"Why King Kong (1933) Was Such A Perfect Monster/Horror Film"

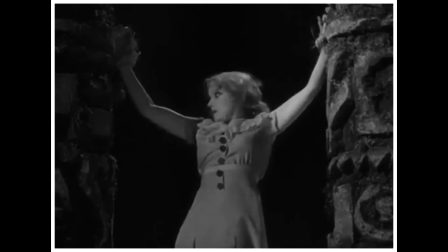[4:06]
is how you make a moment tense and a good payoff or a payoff good so let's begin so any other movie like this would
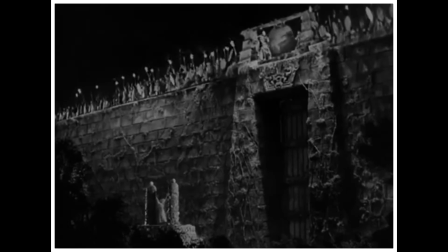[4:13]
have just told you what they were going to the island for it or anything and just pretty much just over explain all the stuff but not in this film
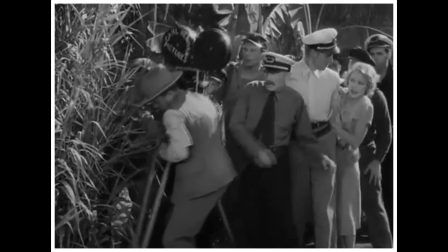[4:19]
in this film carl who is playing like you know this guy who wants like you know to get the picture is the only one that knows about like you know
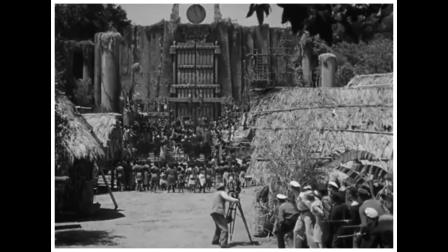[4:25]
where they're going doesn't even know what he was even really truly there which is what builds is kind of questioning like does he
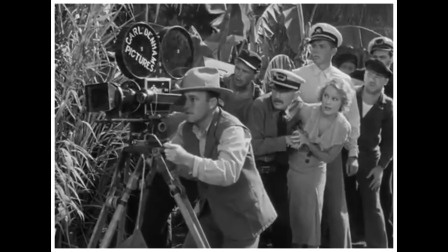[4:31]
even know he only knows about kong and is really the only one who knows the name and that it's
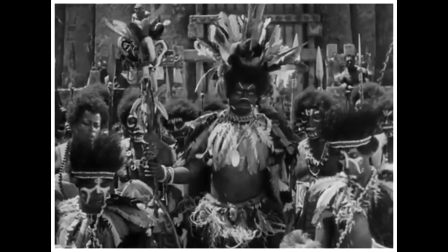[4:36]
something big that there's this tribe on the island and that there's a wall that's keeping Kong on the inside.
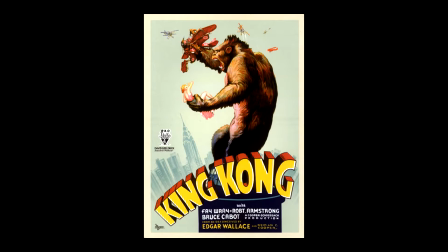[4:41]
You see, they're not telling us what's on the island. They're just giving us tiny clues, but they're building anticipation and building tension.
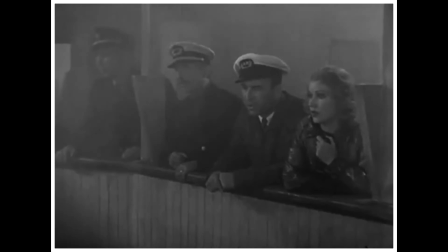[4:48]
You're wondering and predicting to yourself, what can be this thing? Why is there a wall?
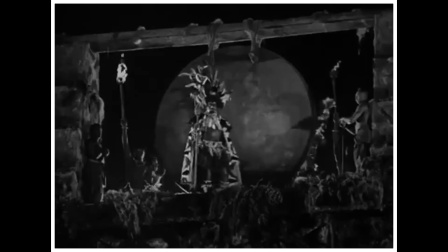[4:53]
What is Kong? But then they have Anne tied up, and they're calling for Kong. It's a silent moment or anything, and you're just scared. All you hear is the clangs of the big plate, but then he starts to come,
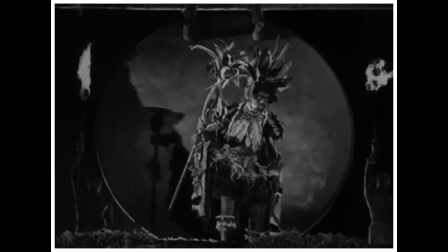[5:04]
and there's this little silence and then he emerges and the music starts and it's not even obnoxious stock action music
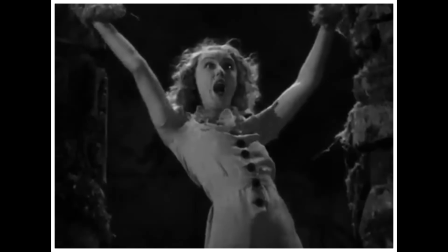[5:10]
it's beautiful synths drums and trumpets such a beautiful build-up and even more like a more beautiful
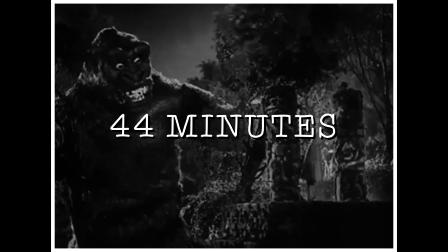[5:17]
payoff also keep in mind kong doesn't show up till 44 fucking minutes into the film and the film's only an hour and
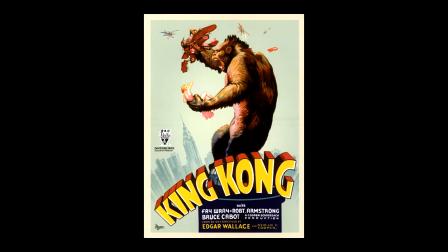[5:24]
22 minutes which helps the build-up a lot it's like alien the alien doesn't show up till like you know almost the very end which helps like build up to a really great payoff. I've been waiting all video to talk about this.
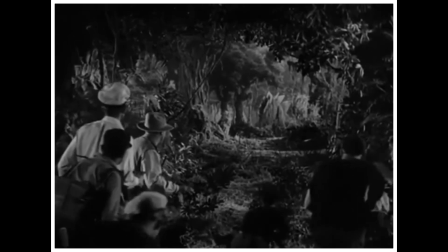[5:36]
Now, obviously, the animation in this film would not live up to today's standards, but for the 1930s, this was some good animation in stop motion.
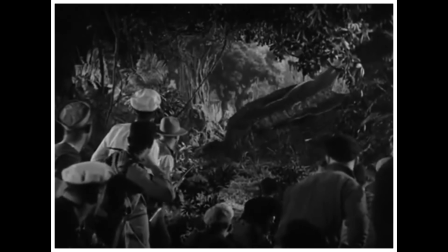[5:44]
Not even good. It was outstanding for this time. Stop motion was used for almost every monster in this film, and some humans, when, like, you know, they really needed to.
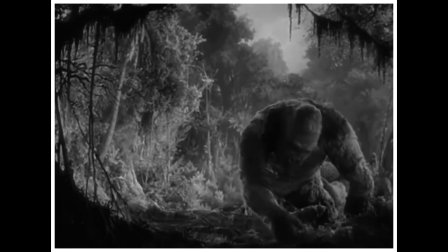[5:52]
Like, when a human is being picked up by a monster, you could tell that there's, like, you know, a team behind, like, you know, the animation.
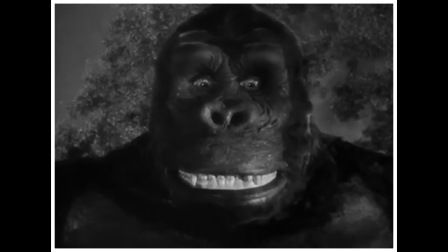[5:57]
But more so, you could tell the team behind the animation stop motion this film really cared now there were some were some points where the
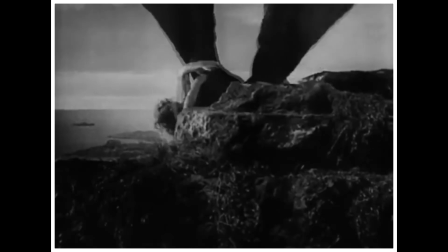[6:03]
animation froze and the monster stayed still for a bit or anything but i can't really say that that's a flaw since there is really a lot of hard
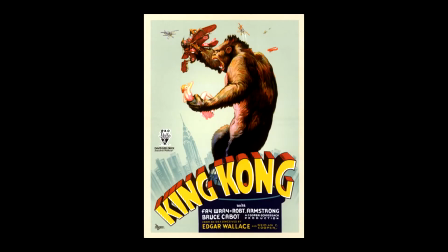[6:09]
work put into this film and the animation side of things i'll come on i'll commemorate them to the grave with this film because they put some really hardwood and good work into it but obviously the technology wasn't exactly there yet to be you know where it could be perfect the camera work in
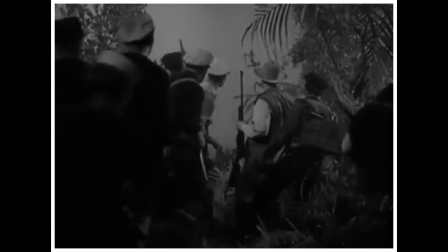[6:25]
this film is amazing like when i first wrote my like you know review out for this film i said it was mediocre but upon a second watch
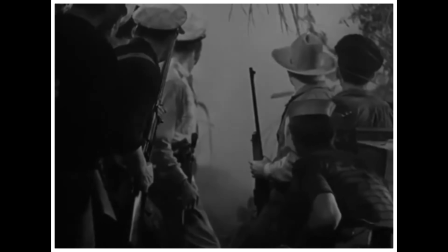[6:32]
it was really good now i'm not sure if this blends into camera work but there were a few segments where you could really tell there was
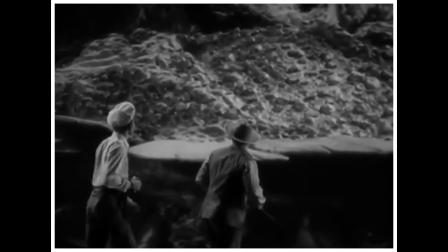[6:37]
some green screen but i can't really fault them for that but it was all just really good they did a really good job of showing the scale of all the
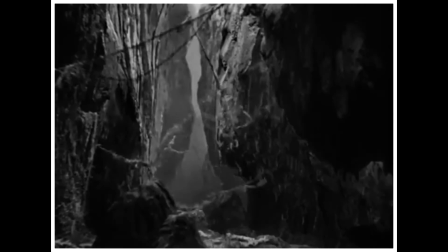[6:44]
monsters compared to the humans like when khan is interacting with someone smaller he really does look bigger and or anything and you know
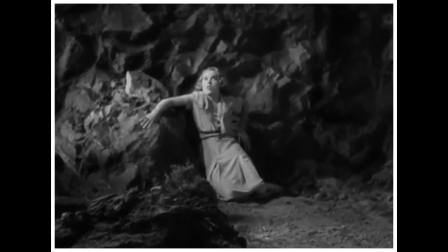[6:51]
just looks all good there was this one really good shot of mountain that's just beautiful even though it's in black and white you could really tell like you know
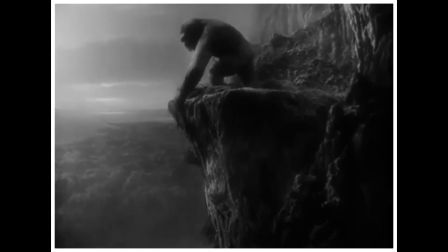[6:57]
what the time is and i think it's just a beautiful shot there's lots of really good camera work in this movie the sound is
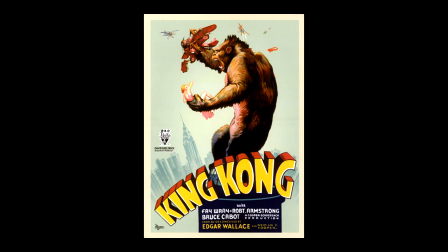[7:04]
really good obviously it's the 1930s so it doesn't sound great but for its time kong sounds pretty scary when anne screams it's you know iconic and everything and just for some really good sound bits the music in this film is very simple but that's not a bad thing usually in horror movies they
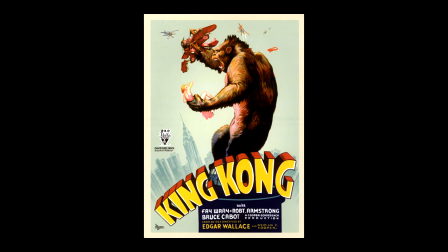[7:22]
go for the obnoxiously loud music but in this film they take a more a more simple approach when it's calm it's just sense and just
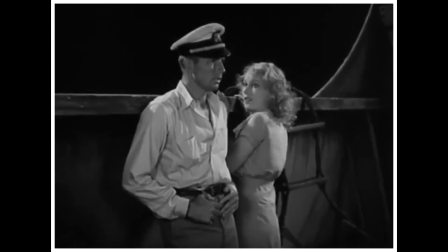[7:29]
soothing so you feel calm and relaxed when sitting back on your couch watching the movie eating some popcorn not taking you ashore today well i was a little
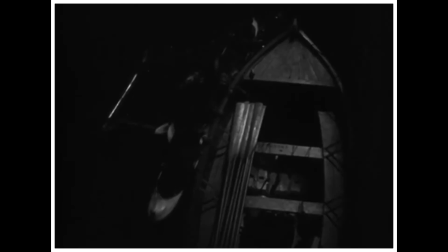[7:36]
scared i guess you weren't the only one but when something very epic or scary is gonna happen it's just beautiful drums and trumpets and everything just beautiful and amazing music and